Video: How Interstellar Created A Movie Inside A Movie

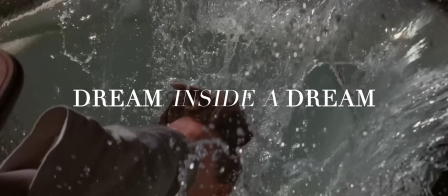This is a dream inside a dream. To enjoy Inception is to buy into an idea.
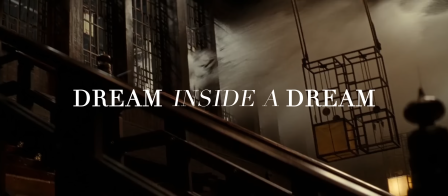The idea that inside each of us lies dreams, and inside those dreams exists a version of us that dares to dream as well.
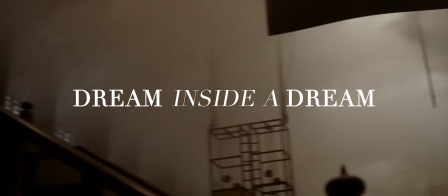In Inception, I think that Christopher Nolan is asking us to believe in those dreams, our dreams, to, as he has the character say, take a leap of faith.
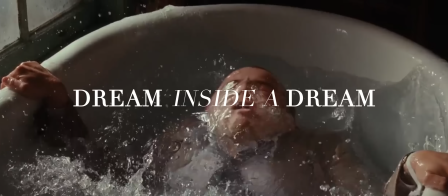Sure, it's Nolan at his most outlandish.
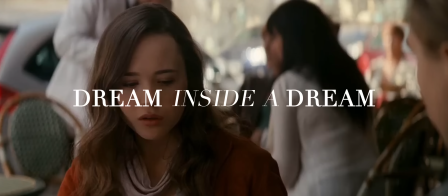It's an idea film through and through, But in my opinion, it's one of the films where Nolan is at his least misanthropic.
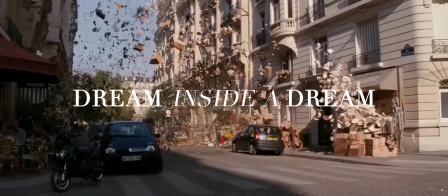He isn't hiding his message. It's there for all to see. Dream. Dreams are good.
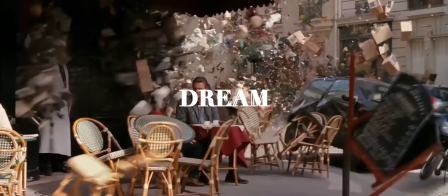Dreams are therapeutic. Dreams are also scary. But dream anyway.
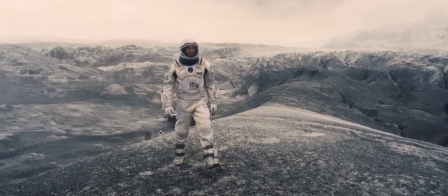On that same surface, 2014's Interstellar seems like a movie with very little in common with Inception.
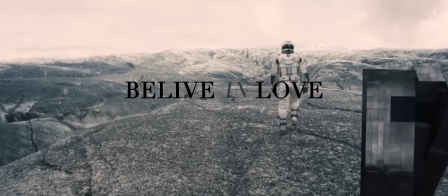In Interstellar, Nolan doesn't want you to believe in dreams. He wants you to, at least on the surface, believe in love. His characters talk about love as a world-saving trans-dimensional force that makes us human.
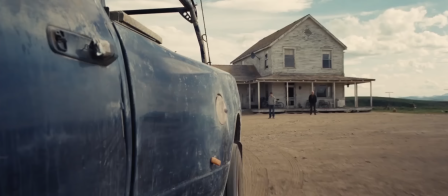And yet I think Interstellar has more to say, something more interesting.
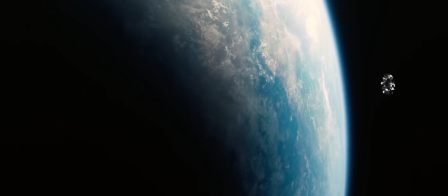And you can see that not in a dream of a dream, but in Nolan's movie inside a movie.
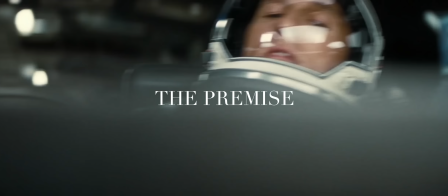The conceit is simple. After wading through all the physics,
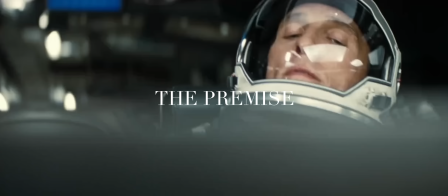Cooper has left his 10-year-old daughter and teenage son to find a new planet for humanity as Earth's oxygen supply begins to dwindle.
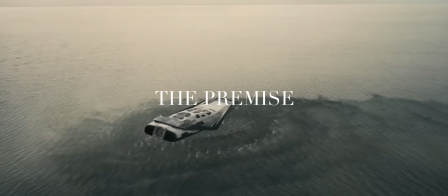And Nolan establishes a simple narrative tool here as they begin their descent onto the first possible planet
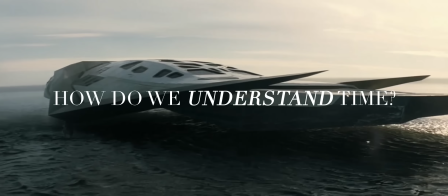in search of the astronauts sent there and the data he had collected. Time.
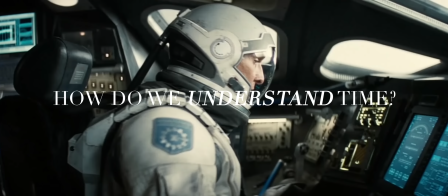Nolan makes the enemy of this sequence very clear. It's time and only time, at least for now.
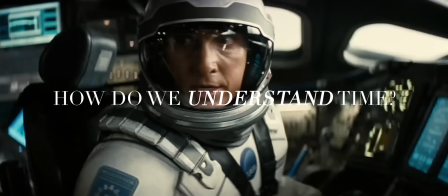Go, go, go, go, go. Seven years per hour here. Let's make it count.
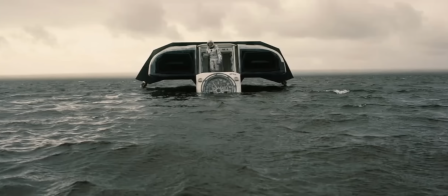Every hour spent on this planet will cost them seven years of time relative to Earth, thanks to a shift in relativity.
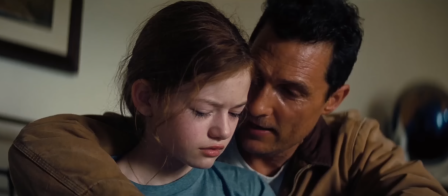We know they have to get off this planet as quickly as humanly possible, or that little girl crying on her bed may never see her dad again.
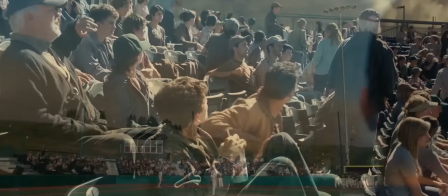Or better yet, there will be no one left on Earth to save. And so begin the inception of Interstellar, the movie inside a movie.
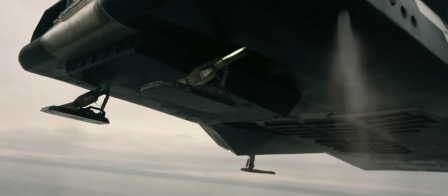They land, and the timer starts. And every moment they're on this planet feels like an hour for us, because it does for them.
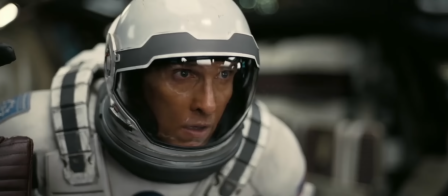And for a few of those moments, things seem OK. And then it happens.
Those aren't mountains.
This sequence in particular nearly splits the film's runtime right in half. And it marks a clear shift in scope. We as human beings think we know what space looks like, generally speaking.
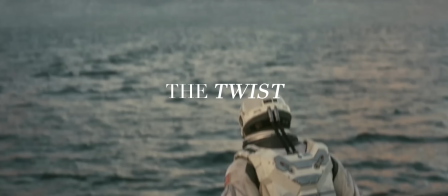So does Cooper and Brandt. They, as do we, have an idea of what we might see out there, should we ever make it out of Earth's atmosphere. here,
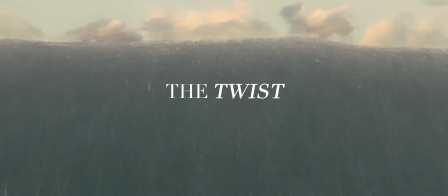and this wave literally and figuratively brings all of that crashing down.
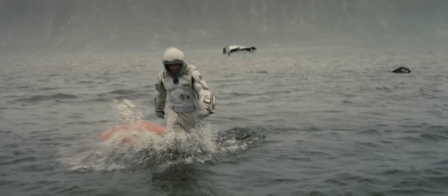Nolan's always been a fan of VFX, of pushing what's possible or widening its scope.
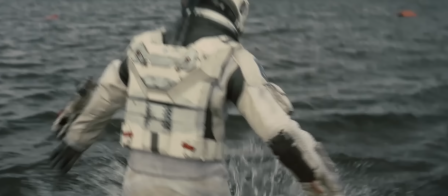But between his ambition, Hoyt Van Hoytema's cinematography, and the VFX work on the film, what he creates here is awe-inspiring.
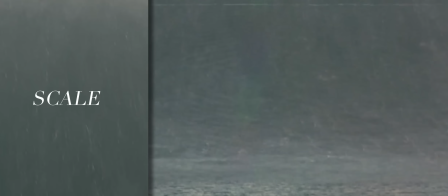Through a single shot here, Nolan establishes three things. One, scale. Through smart framing, we get just enough of an idea of how big that wave really is.
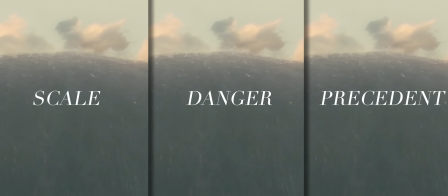Two, through that scale, we, in the same shot, get a very clear sense of the danger our characters are in.
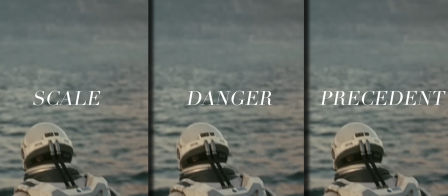And three, Nolan establishes precedents, precedents that will drive the rest of the narrative.
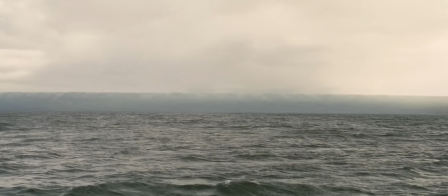This shot is a wake-up call to both the characters and the audience. It isn't just time that we should be afraid of.
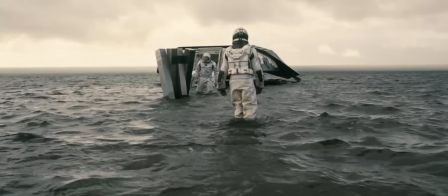It's the mission itself. It's these worlds. A new enemy has been established, but no great story is complete without its conflict.
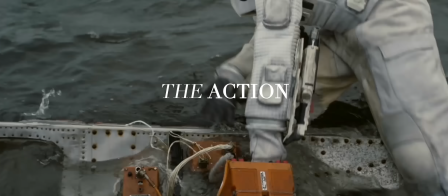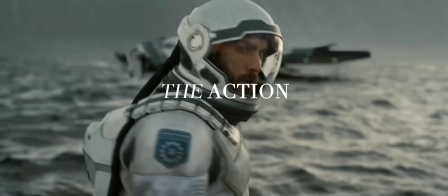And we're here. Brandt wants to complete the mission at all cost, a characterization we understand.
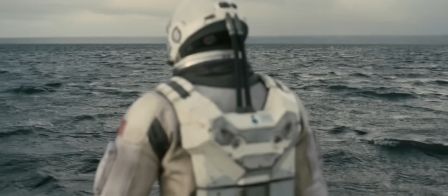Cooper knows that she's not just risking time. She's risking their lives and those of his family's.
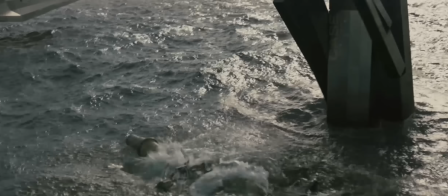As the wave looms above them, she goes for the data.